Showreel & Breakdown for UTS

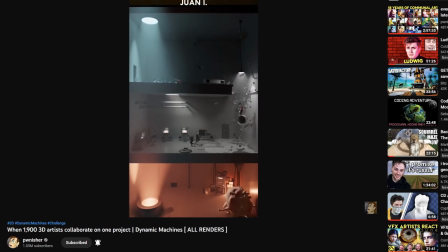Starting with this animation, I made it for Clint and Jones' Dynamic Machines Challenge. I chose to theme it around the game Inside, so most assets are ripped from that game.
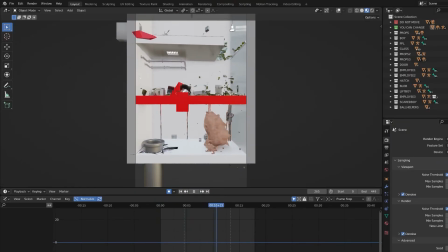I had to assist the physics by pushing the ball around using invisible red blocks.
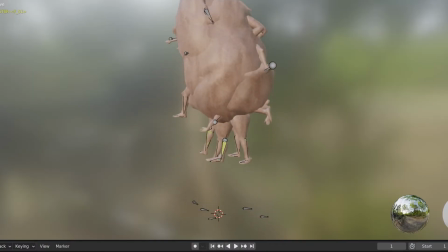I also rigged and animated the feet of the blob character, and used a lighting trick to fake an edge light.
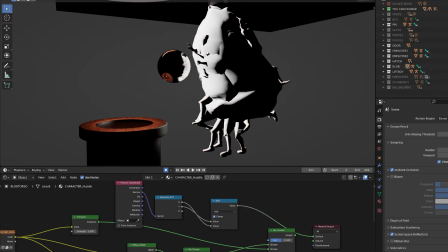I used the normal vector to produce a matte, and the matte defines where the emission shader should be.
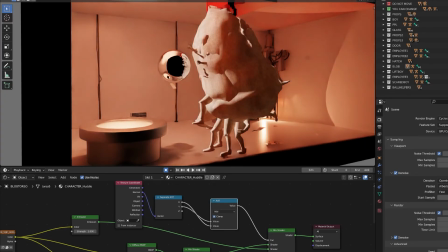Here's before, and here's after. I also put an emission shader on all the characters.
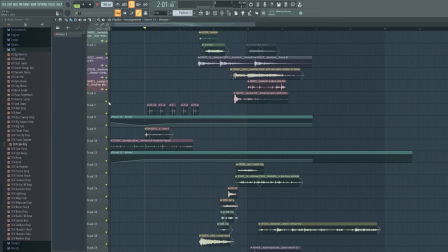Here's what it looked like before. I also did the sound design using free sound effects.
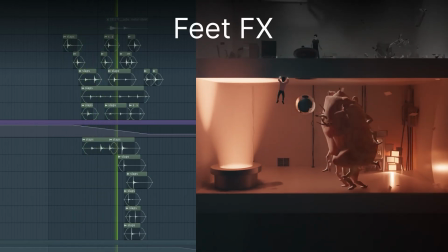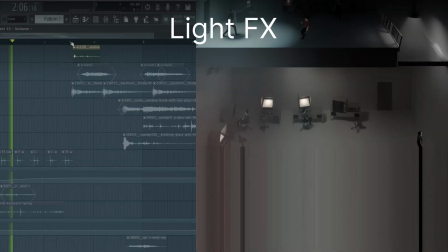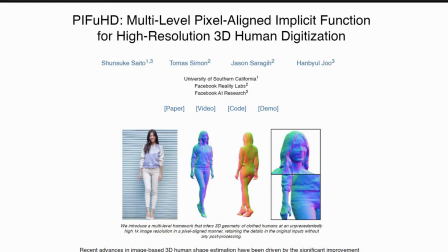Next up, this dancing animation that was based on a photo. I was messing around with an AI that takes a photo of a person and generates a 3D mesh from it.
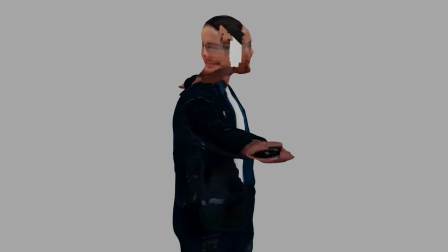The generated mesh looked pretty good apart from the briefcase, so I patched up the textures and sent it to Mixamo for animation.
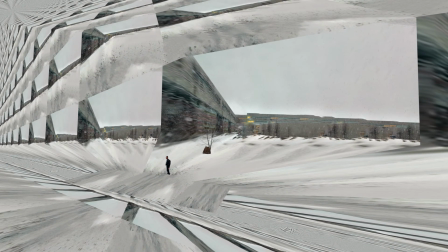Next, I started working on the background. I used projection mapping for the basic structure, and then I modeled the rock and the tree separately.
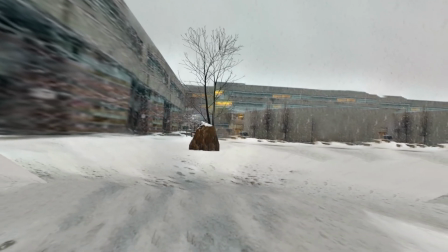Finally, I animated the camera and added some snow particles to make it feel a bit more real.
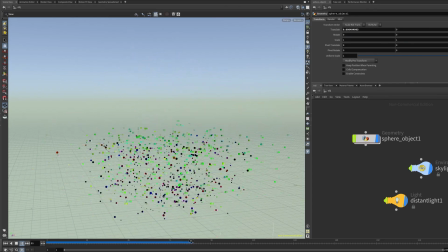I wanted to learn Houdini, so I started with wrangle nodes. Using a solver, I could access properties from the previous frame.
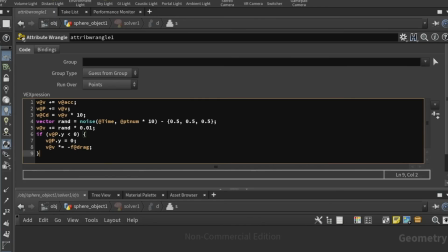That let me do a basic physics sim using Euler integration. I added the acceleration to the velocity to the position, then added some noise to the velocity to make it more interesting.
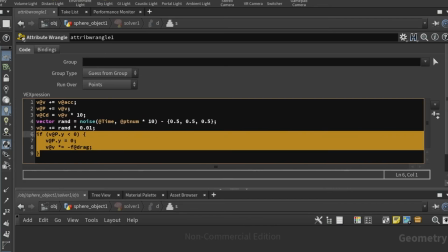Then when it hits the ground, it flips the velocity to get a bounce effect. I like starting with this to learn any new programming language.
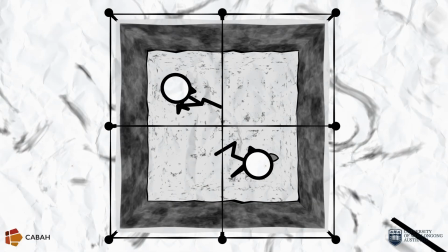Next, a cartoon archaeology scene. I made this entire scene without leaving After Effects.
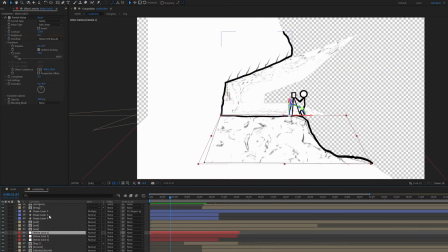Everything was built using solids and image layers.
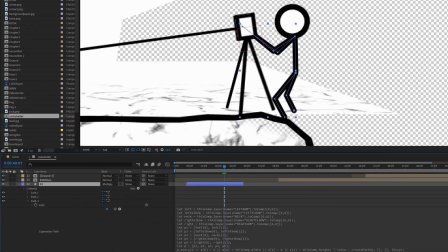For the character's body, I used a path layer with an expression connecting up all the nulls making up the character.
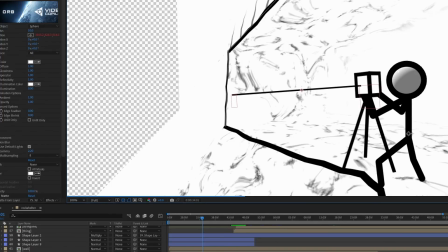For the character's head, I used Video Copilot Orb. The main challenge of abusing After Effects like this is the depth matte is non-existent.
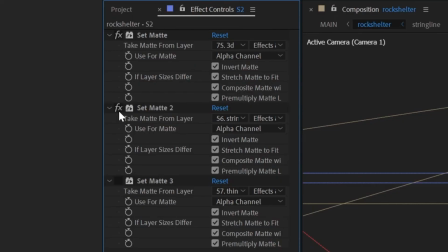To hide things behind walls, I had to use many set matte effects. Next, this walking scene.
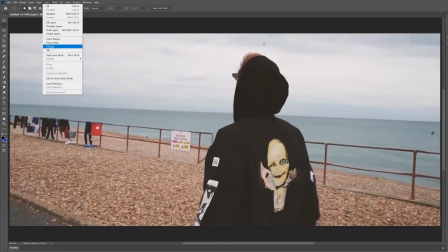I did the roto by using Photoshop's select subject on each frame to save time.
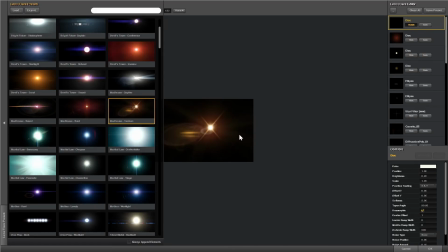For the lens flares, I used Null Light Factory.
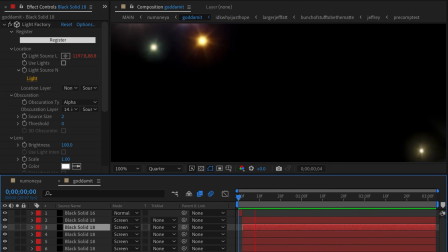Starting with a variety of lens flares to simulate different cameras, I randomized whether each lens flare was visible each frame.
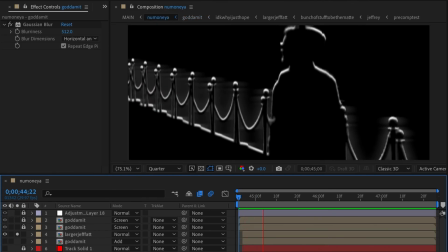I use Echo to make the flare fade over time. Next, I made a matte for the edge of the scene using an inner shadow effect. Finally, I blurred the lens flare layer and used the matte to get this lighting effect around the edges.
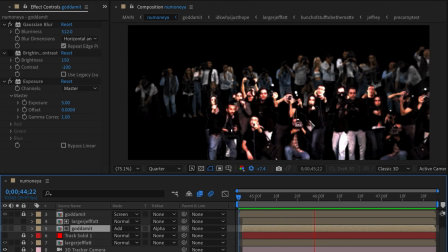I think it helps unify the scene. I put some photographers in the background. They're all simple green screen assets I found online.
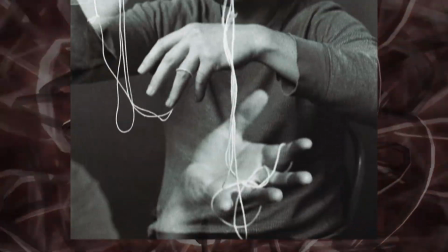Finally, this stringy animation. It was inspired by a photo of a person messing with string.
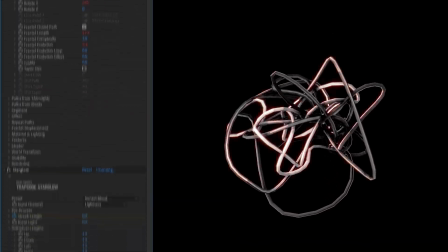The mesh was generated using Trapcode Tau. I used Trapcode Starglow to add a red glow at the bright areas.
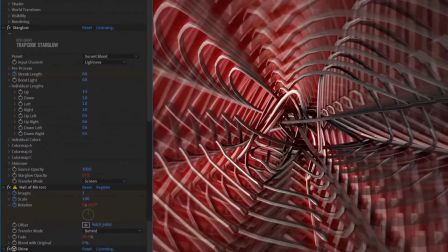I used Red Giant Hall of Mirrors to add a lot of repeats to the background.
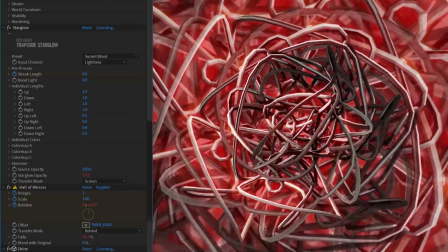They deleted this effect, but it's one of my favorites, so I always use it when I can. Finally, I used Trapcode Shine to add a massive red glow coming from the center.
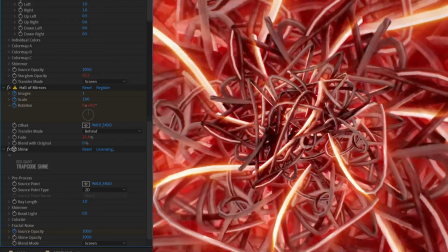Thanks for watching this breakdown. Though I didn't cover everything, these are the most important.